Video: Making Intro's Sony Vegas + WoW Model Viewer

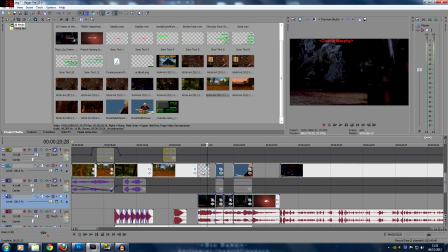8:22 I would have said, just for a tidy of effects here, I would have really, really loved to have cut this probably here.
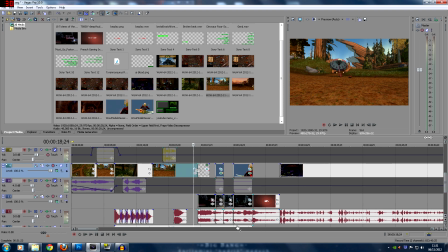8:29 I think this extra second adds a bit of a delay to this that wasn't really necessary. I'm not saying this was a perfect intro by any means, but it's about an hour's work.
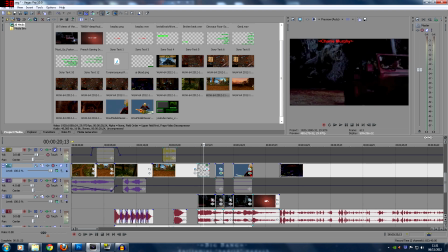8:36 So then you come into this, while Ben's barking. You then come into this of the actual scene from Jurassic Park.
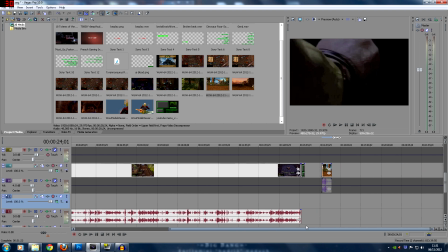8:46 So the original scene from Jurassic Park is this must go faster scene. If I drag myself over here and drag that in, it's just a raw clip.
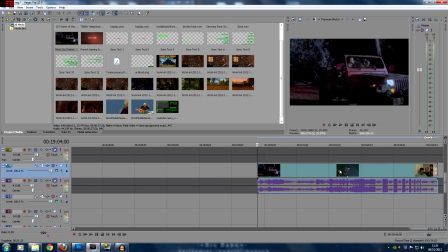8:53 Now you have to be very careful with this kind of stuff. Now this clip that we got this from YouTube, actually involves some Independence Day. So first things first is you find where Independence Day starts. So Independence Day starts there, go 1 frame back just by pressing left, and then you split the clip and instantly delete that off.
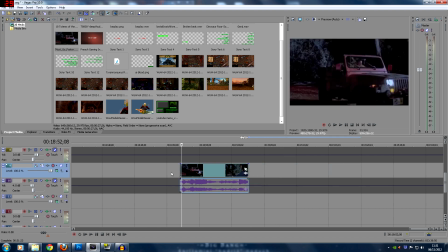9:10 Now the best way to add animation like this is to go through the clip and find any reference that you don't particularly want and where the scene changes. So as I said, a lot of movies change scenes every 3 or 4 seconds. So we'll flick through this. This scene is all one continuous scene of the dinosaur coming through the forest. Then it's a scene change.
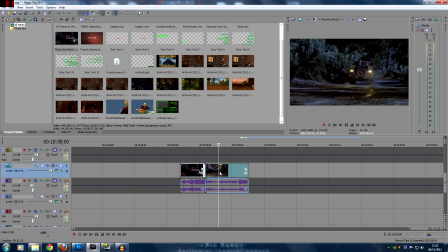9:28 So I split the clip there and then look again. This is the scene of the car driver. When it splits there as his hand comes on. And then it's back to this scene here of our lovely Jeff Goldblum sat in the back, who is going to become Genji. So then we split this clip into 4 scenes. This makes it much easier to work with.
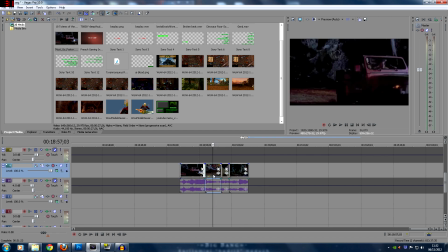9:46 As we know, that scene is the dinosaur coming out of the forest. This scene is Genji in the back of the truck. This scene is useless. We don't need to do anything with that. And this scene is going to be Genji sat in the back of the lorry.
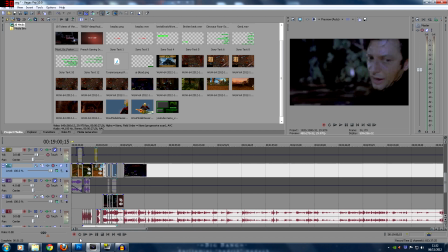9:56 So again, it's very easy if you just split the clip up like that you can work with it and manage it in just microprocesses.
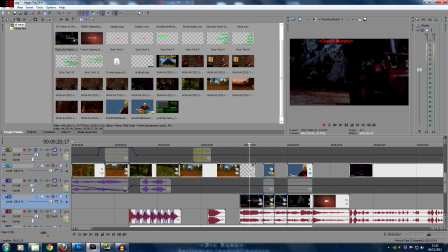10:02 So in this one, we simply wanted the name of Charlie Murphy,
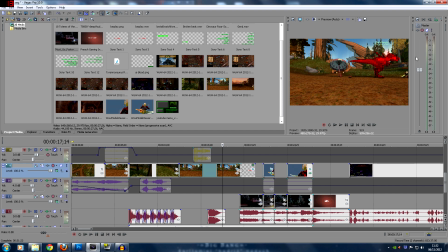10:06 who's the name of my hunter's pet, as you can see there is Charlie Murphy, to be above the dinosaur.
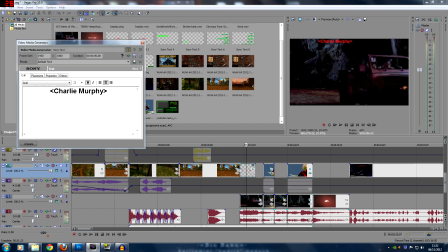10:11 So we just create a very simple text file in Vegas that just says Charlie Murphy. Make it a reasonable size font, nothing special than that.
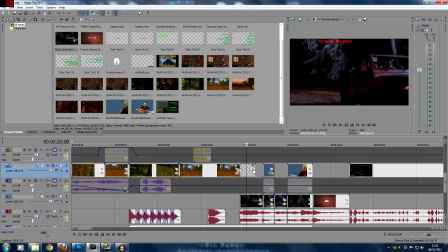10:19 And then we do what is considerably some of the most annoying work that you can do. This is frame by frame work.
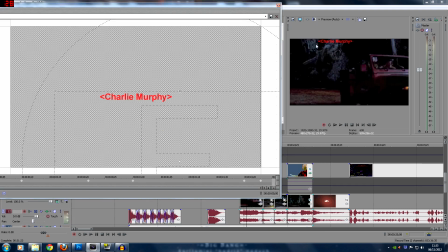10:24 Now, I was very fortunate in this clip is the dinosaur doesn't actually move too much. His head doesn't move. So these are all keyframes. These little marks on here. If you've never used Sony Vegas, these are called keyframes.
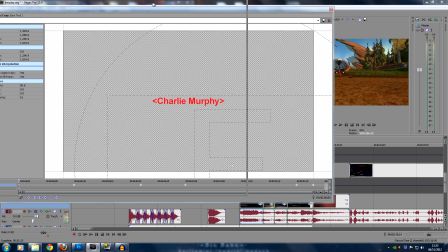10:34 These little white diamonds down the bottom. So what I would do is I would find my first keyframe,
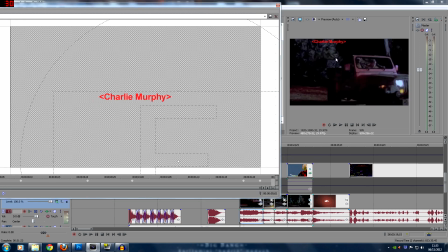10:42 and then I just marry it up so I can see what's going on in the shot. And then I just drag the icon around to see where is the head. So the head is there. And then I would skip through a few frames and just make sure that this text is always above the dinosaur's head. Coming through again. And you can see only at this point did the head start to push off shot.
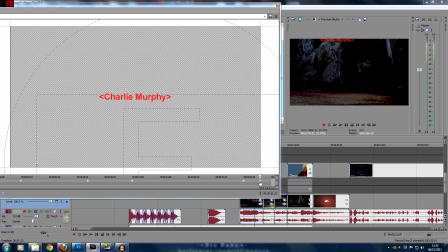11:01 So again, I just marry that up and just move the shot up. Now, if you do something like when I did the Blood DK, that was particularly terrible. When I did the Hulk smashing Loki in reference to Blood DK smashing Prop Paladins. That was a movement, a quite dramatic movement every single frame.
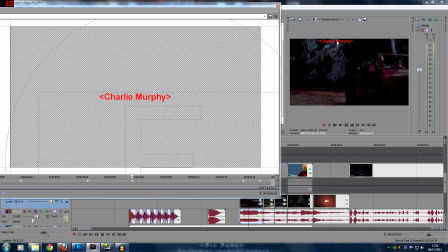11:19 So if we were to take this frame here where the dinosaur's head is there, literally the next frame over, this head could be anywhere and it would involve a lot of, if I just zoom this out,
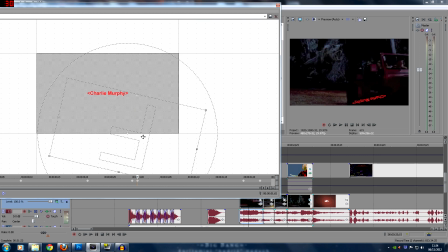11:29 it would involve a lot of spinning of the name because Loki's head was now upside down and just moving it around and then going to the next frame. Oh, now Loki's head's this way, move it that way. That was all nightmarish stuff. But the bare bones of it is I just want to track this head of the dinosaur. That's all I really want to do.
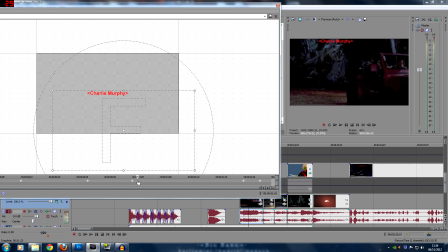11:46 So I can delete these keyframes. We don't want to do anything like that. And hopefully, yeah, that's all back to normal.
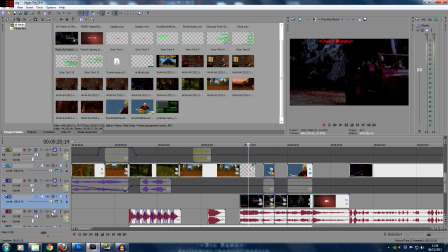11:52 So you're just tracking it along. Just to give that slight effect that it is the head following, it is the nameplate like you would see in WoW following the head of the dinosaur.
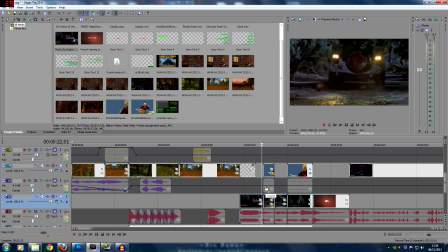12:01 So you can see there. It's only a couple of seconds clip, but it matters. It really does matter. So the next scene is trying to put Genji on the back of the truck. Now, this is probably the worst part of this video that I did.
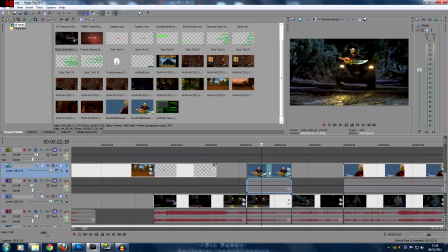12:13 It didn't marry up very nicely at all. I could have used some better lighting to sort of dull him down. He was far too bright, and also it was quite difficult to... I could have masked out. If I'd spent, say, more than 4 hours on this is the kind of thing that can take several hours, is to do what's called masking.